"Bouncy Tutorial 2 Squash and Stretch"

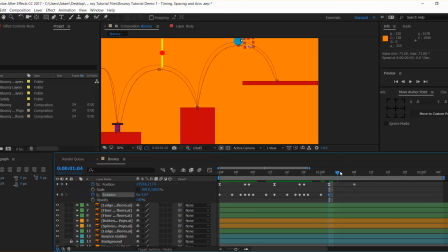248s
So it's really nice, this really relatively easy, and we can just take our time to go through. And right here again we want to be facing forward, and plus when we get here we still want to be, I want to turn around just a little bit more, just for a bit of an added punch as we come in,
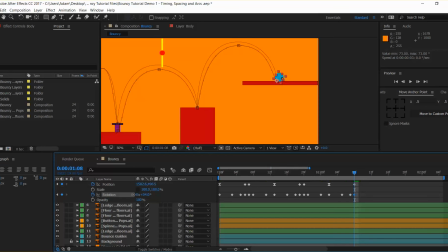268s
and then once we land we come back. So we'll just give that a quick playback. I'm going to in fact type 0 and push enter, and if we play that back
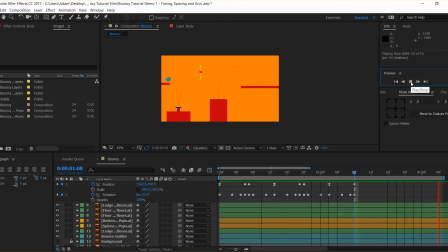282s
we should now see the head turn, so we can see the eyes moving there, which is really good. So we want the eyes to, it's partly the reason why I included the eyes, to show that we can add a kind of element of direction to that,
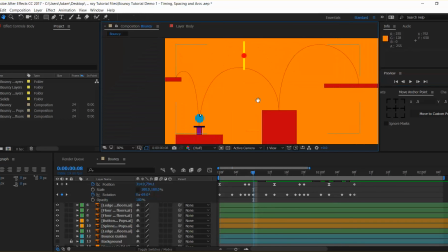297s
which just breaks up the features of the character without it being too dull.
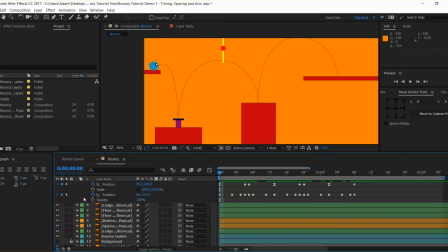305s
So now we've put our rotations in. Now we're going to add our squash and our stretch. So we're going to use the scale, and you'll most likely find that it's off because I've turned it off.
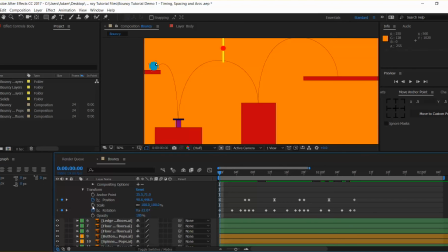318s
But if you just create this on your own, you'll find this part locked. So basically, the scale, they both change the same amount. So you can see there that it's going up and down, and you can see the scaling is happening by its in a similar way.
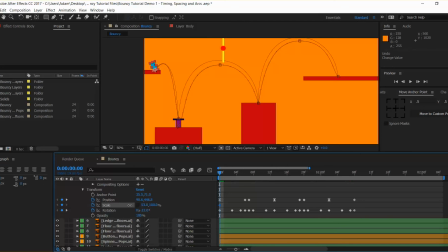334s
We want to unlink that chain, and we're then able to separate things as we want. So for our start frame, we're going to start a bit squished because we would have pushed down. So I'm going to type 115, 115. So we don't want to go too crazy with this, and we're going to take this down to 85.
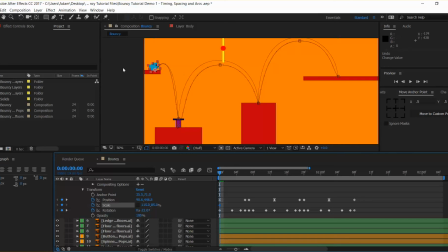353s
So kind of 15% either way, and I wouldn't really recommend going beyond that. So by default, it would have set a keyframe. And we're going to move along now till we are mid-air around here,
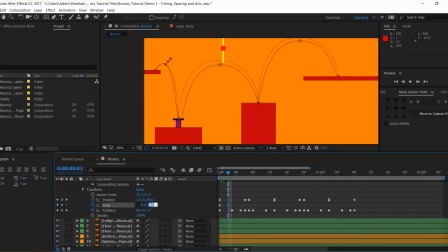368s
and we're going to go back to 0 and 0. Sorry, not 0, 100. Apologies again, I am very tired. This may happen quite a bit.
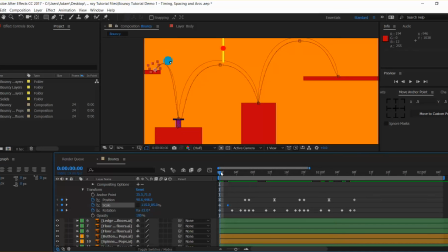381s
And so by that point then we've kind of come out of our squish state and back to full. And then as we come down here, we're going to go back to minus 85 for this one.
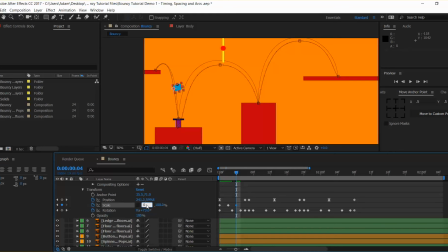402s
Okay, that didn't work. Let's just go back to 0. Sorry, 100. There we go. 2 seconds later and I've done it. Let's just pull that in. Okay, so this is 85, sorry, not minus 85, and the other one should be, there
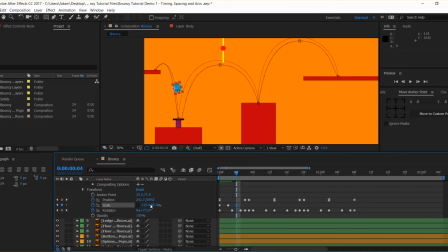419s
we go, yeah, 115. So we've kind of got two squash states happening. Okay, and actually here, I think what we're going to do is add a bit of stretch. So this one, we're going to add that as 85, so it's a bit thinner,
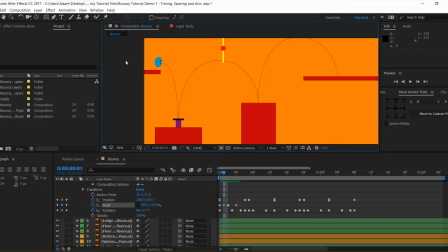438s
and this one is going to be 115. So as we go through that jump, we kind of change shape and we lift. So we kind of go from that, there we go. And we're going to start to really feel that very soon, which is going to be great. So once we're in here,
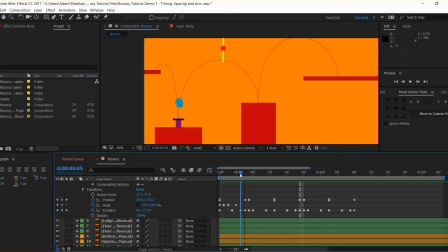460s
we're going to land there, and we're already going to be in our squish state for the first one. So at this point we're going to push the diamond, and in the next state here we're going to change this to stretch.
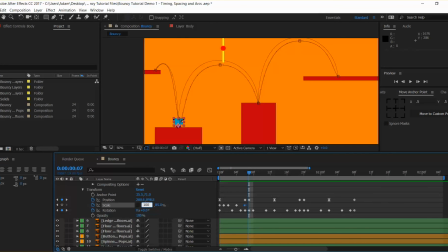479s
Actually we're going to change that to the normal size, so we'll do 100 and 100. Got it right, hooray, that time. And then as we lift up, we're going to go back into our bullet shape, so 85 and 115.